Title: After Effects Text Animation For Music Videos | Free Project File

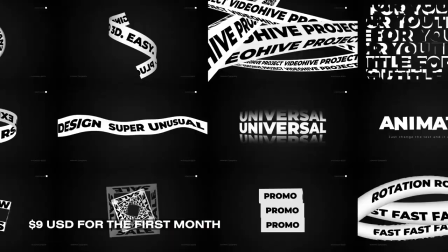Plus, you don't just get access to stock videos, but to royalty-free music, After Effects templates, photos, vector art, and heaps more.
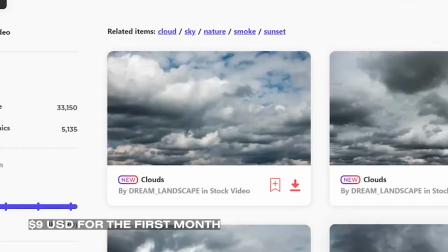Plus, what's great is if you're not happy with the stock you just downloaded, just go back and have a look for something else. Check the link in the description if this is something you're interested in.
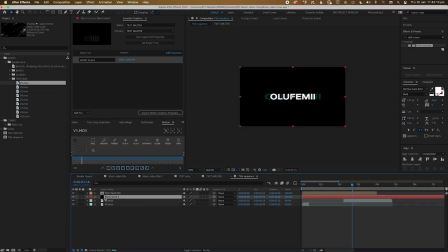Alright, so I throw in a few of these scribbles and grungy elements and lay them on top of each other over a black background.
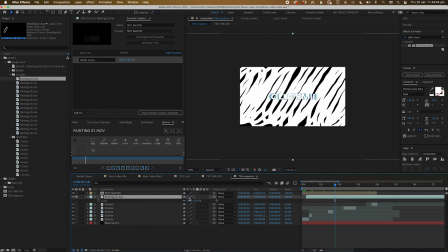Make sure you space it out so the elements aren't running the whole time. I kind of keep them popping in and out of the scene, maybe a few frames here and there just to kind of keep it interesting.
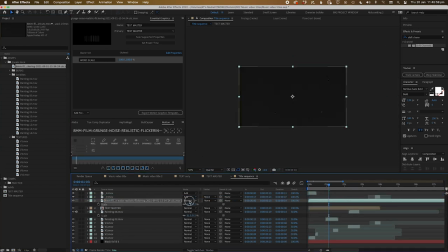I also add this 8mm film grain over the top of everything and set the transfer mode to screen.
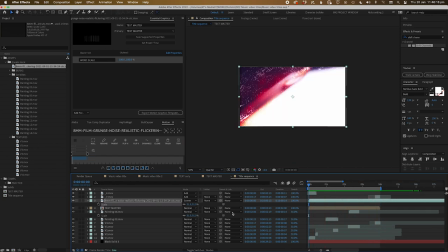You could use overlay as a transfer mode, but I found that the 8mm one just works. Basically muck around with it to taste and see what you find feels good.
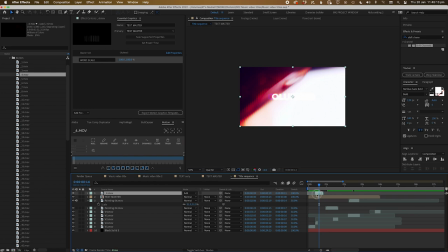And finally, I just find the brightest parts of the film burn and put it at the beginning and end of the cuts of my text.
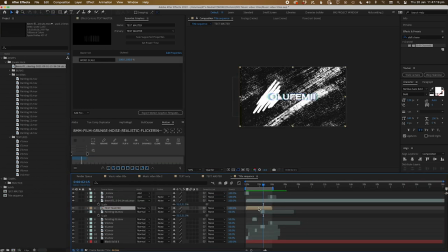All right, we've got this block already set up.
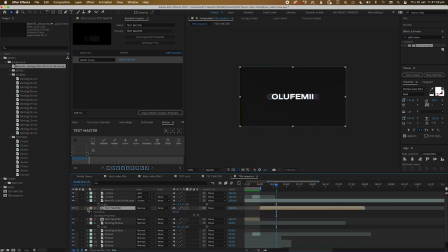Let's duplicate the master template and move it next to the original. We'll also twirl down to the master properties and change the text. I'm going to repeat this process a few more times, add a bit more stock underneath, add a few more film burns on top.
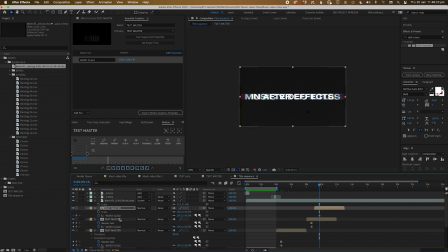Here you can see why I added the additional scale property to the essential graphics panel, as it allows me to scale the text dynamically if the text is getting too close to the edge of the comp in clipping.
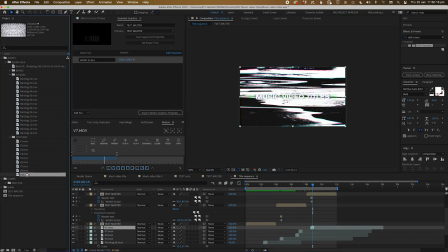Again, it's making sure you have enough varied elements and using them sparingly. You notice I'm using small chunks of each clip and not long ones.
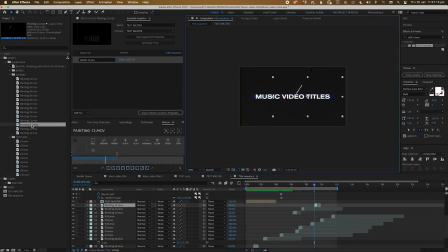Just hints of things popping in and out to really make the background feel more chaotic and organic.
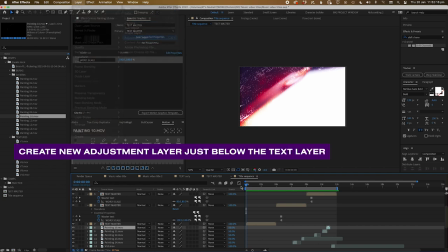Next, to get the colors coming through, we're going to apply an adjustment layer just below the text and apply a tint effect.
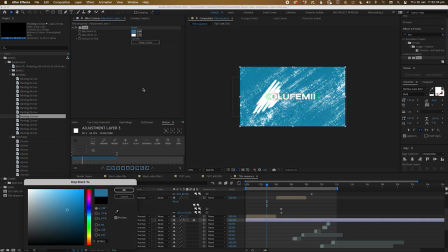Let's set the black to warm blue and the white to orange. The effect will remap anything black to warm blue and anything white to orange.
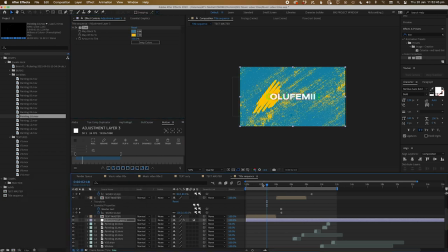Next, we'll move the scrubber to just after the first text element,
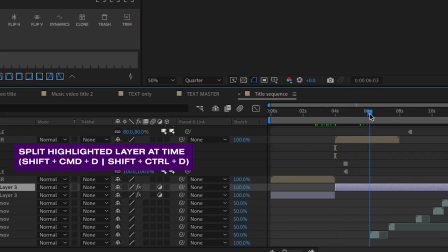highlight the adjustment layer and press Shift Command D or Shift Control D. Now let's select the next adjustment layer and remap the colors.
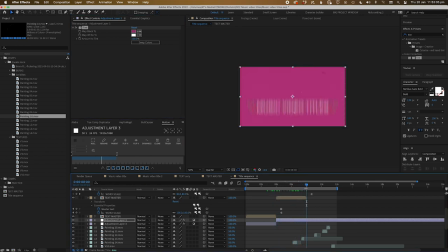This time we'll make it magenta and white. Let's do this one more time with the final text and make it black and red.
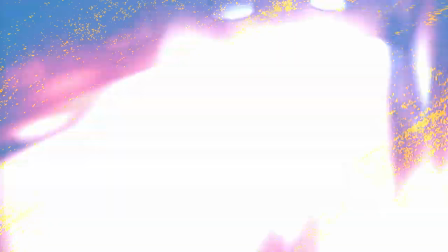And then we'll add some kick-ass music and bam, you get these wicked music video titles.
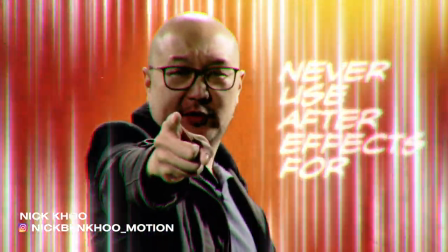Alright guys, that is the tutorial for today. Thanks for watching, and if you found this useful in any way, shape or form,
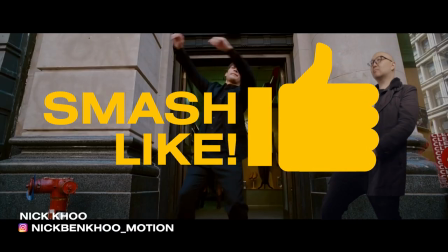please smash that like button and hit subscribe for lots of good things that are coming up on this channel.
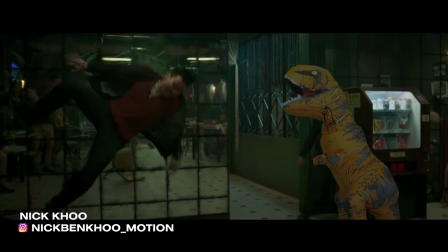We've got a couple of comments here from some people who watch our videos. Christopher Smith has got a great one here.
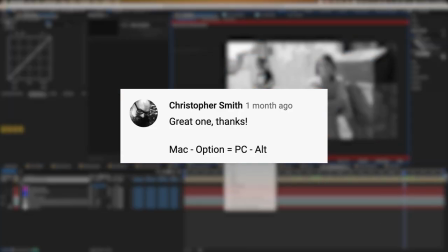If you're on a Mac, use Option. Obviously on PC, use Alt. Pretty simple, pretty basic.
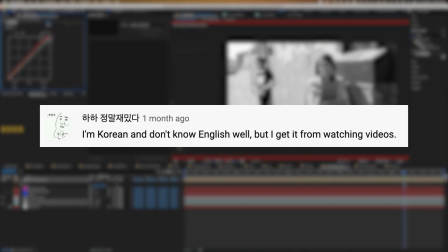My Korean friend here, I don't know how to pronounce it, I'm sorry, but you're doing well, dude.
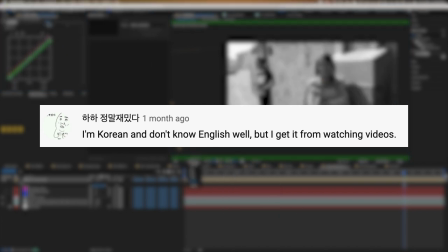I'm glad that you can kind of get the idea from just watching the videos in general. And of course, Sonia, look, you're right.
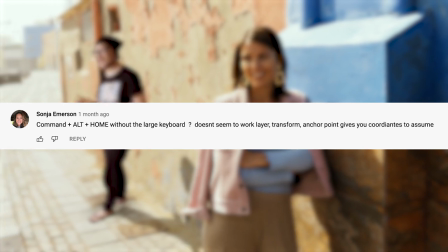I'm not 100% sure how you work some of the shortcuts without the bigger keyboard, without the home.
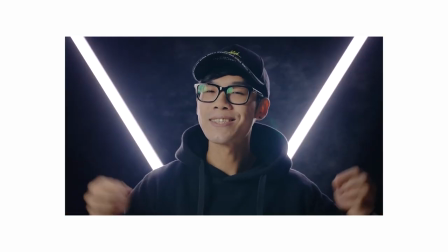But if somebody else knows how to do it out there, please let me know. And if you guys are interested in more title design, there's a great video from Herman here about minimalist title design.
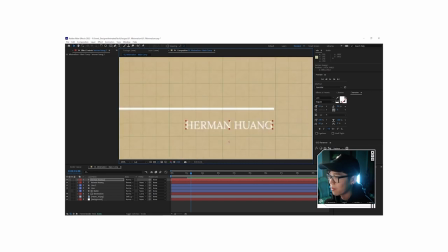It's a really great walkthrough on how to design minimalist titles in After Effects. Anyway, guys, thanks for watching, and I'll see you guys next time.